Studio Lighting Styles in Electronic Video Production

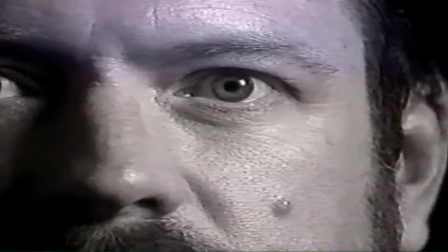16:30 In practice, most of the commercial television use cameo lighting in one-man shows,
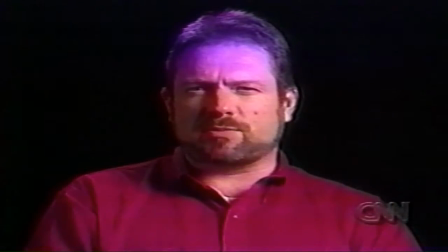16:37 stand-up comedies, and in some quiz shows.
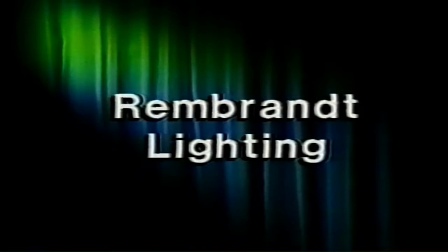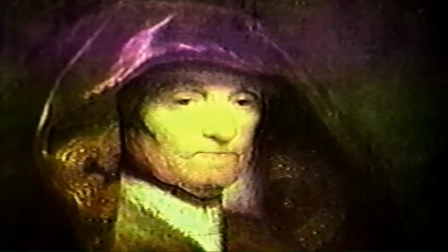16:49 Rembrandt lighting originally came from Rembrandt's paintings. It emphasized dramatic effects.
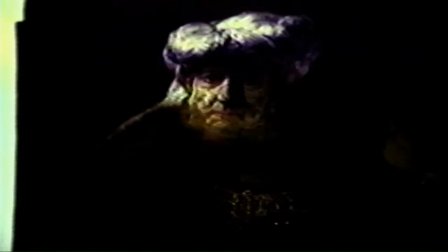16:56 Rembrandt lighting is an art of shadowing. We try to create the variation in light and shade.
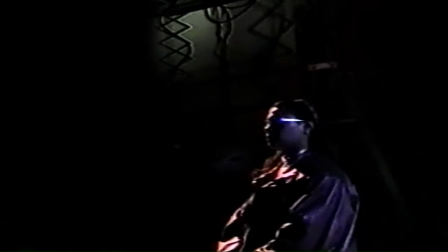17:03 Smooth transitions between light and shade areas are the primary point in Rembrandt lighting.
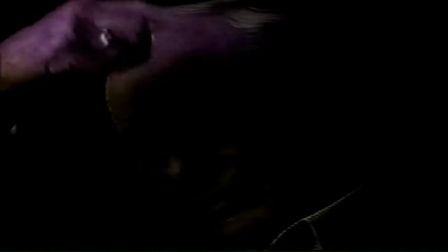17:12 Rembrandt lighting is generally used to illuminate the most important person in the dramatic scene.
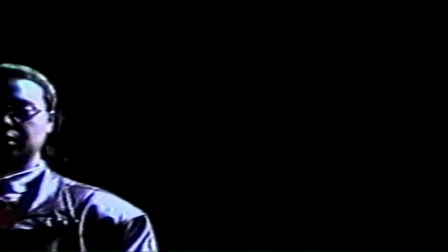17:19 We try to emphasize this person with a soft side light using fill light just from the left or right side of the person.
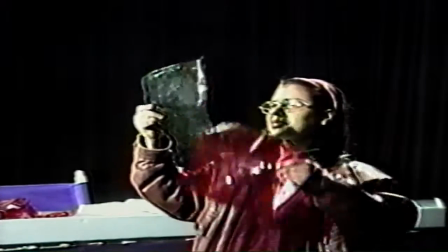17:27 Low intensity colors like muddy browns and dark reds in Rembrandt lighting help us to strengthen the point of emphasis.
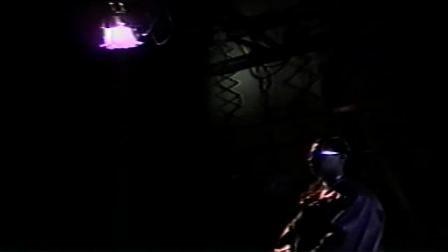17:36 Because of the intense shadows and dark areas, using one fill light from the left or right side of the person should be enough.
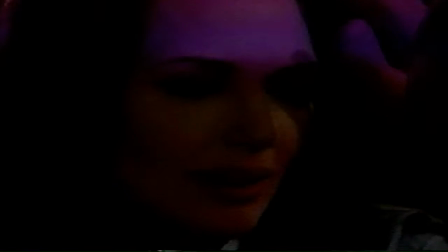17:47 We can use Rembrandt lighting in emotionally highly dramatic productions.
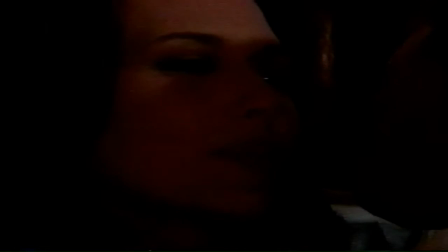17:53 It helps us to give the feeling of heaviness, tragedy, and mystery.
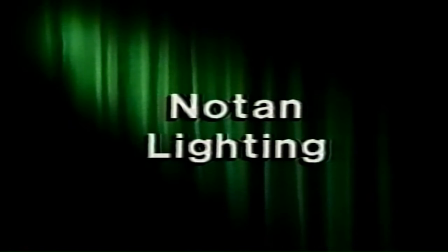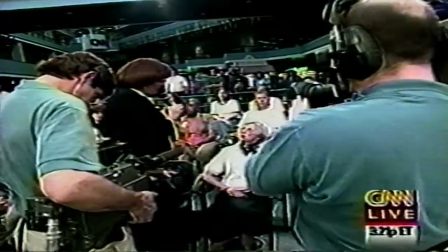18:06 In commercial television, Noteon lighting is usually known as flat lighting.
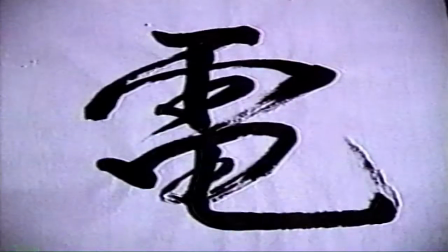18:11 It is basically shadowless lighting. Noteon lighting is part of Japanese sumi-e art.
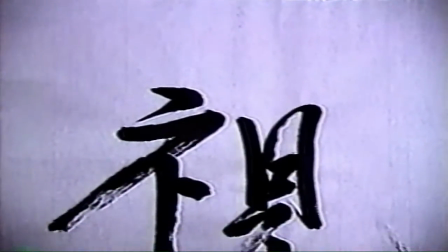18:18 Sumi-e art is made on white paper as pure and clean as fresh fallen snow.
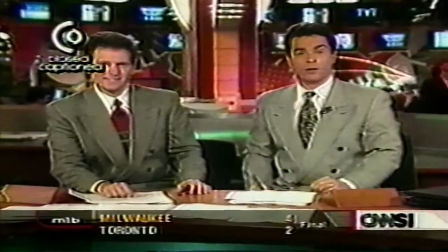18:26 Noteon lighting is even distribution of illumination on a set or on a paper for the purpose of avoiding highlights and shadows.
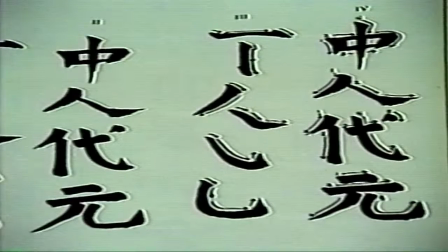18:35 We talk about the interaction between positive and negative space in Noteon lighting.
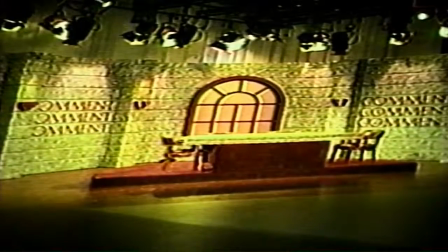18:43 Positive space is an even distribution of illumination on a set. The negative space is the object on that set.
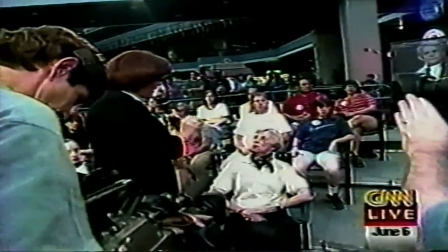18:53 In television productions, with television's multiple camera formats and continuous end productions,
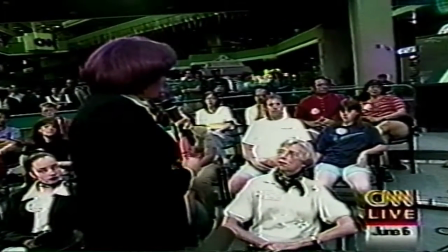19:01 lighting directors have found it difficult to adhere to the concept of classic three-point lighting.
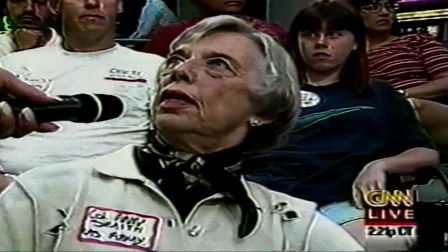19:06 For example, in the talk show format, the host or hostess moves to people in the audience, and the cameras must shoot from many angles.
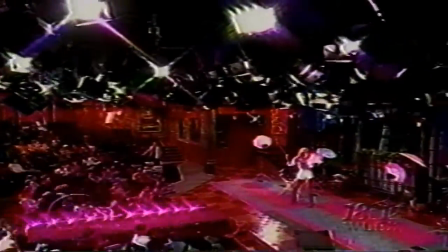19:15 The solution to this situation is to create an overall wash of illumination throughout the entire set.
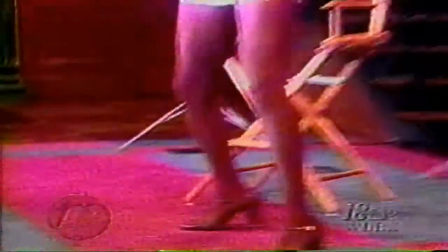19:23 Many soft lights are used from all possible camera angles. We can use a circle of soft lights from the top of the set.
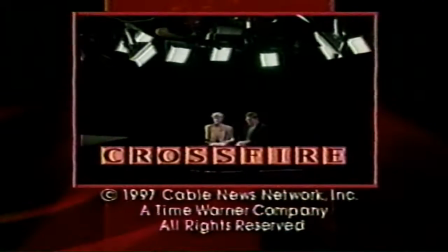19:31 The result is what generally is called flat lighting. The faces take on a more flat look as differentiated
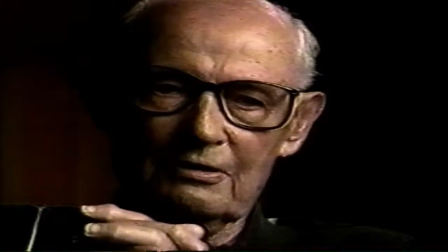19:40 from the shaped effect of shadows created by Rembrandt lighting.
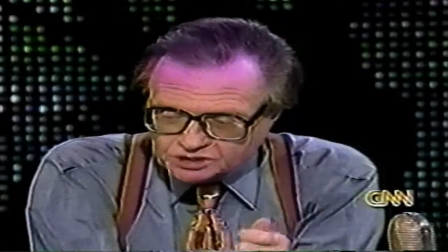19:47 In Noteon lighting, shadows are eliminated as much as possible with the help of soft light built over the set.
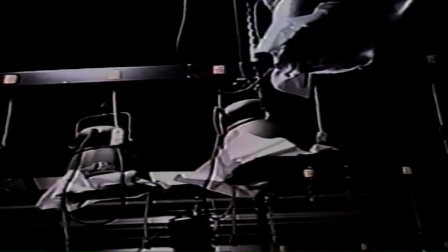19:54 Its emphasis is upon presenting a flat, two-dimensional effect in which pattern surface detail and color predominate.
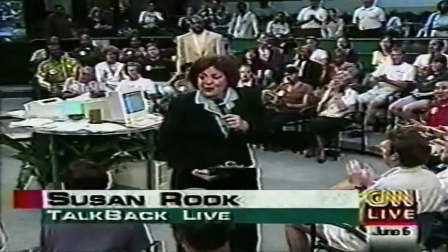20:05 Noteon lighting is mostly used for fashion shows, talk shows, newscasts, sitcoms, and large area shows. As a result, we can say that making a teleshow is more than just rolling a tape in the camera. It's a creative art. What it looks like, what it says, and even the viewer's reaction are all up to us. At the same time, good, effective style lighting is absolutely essential to any show.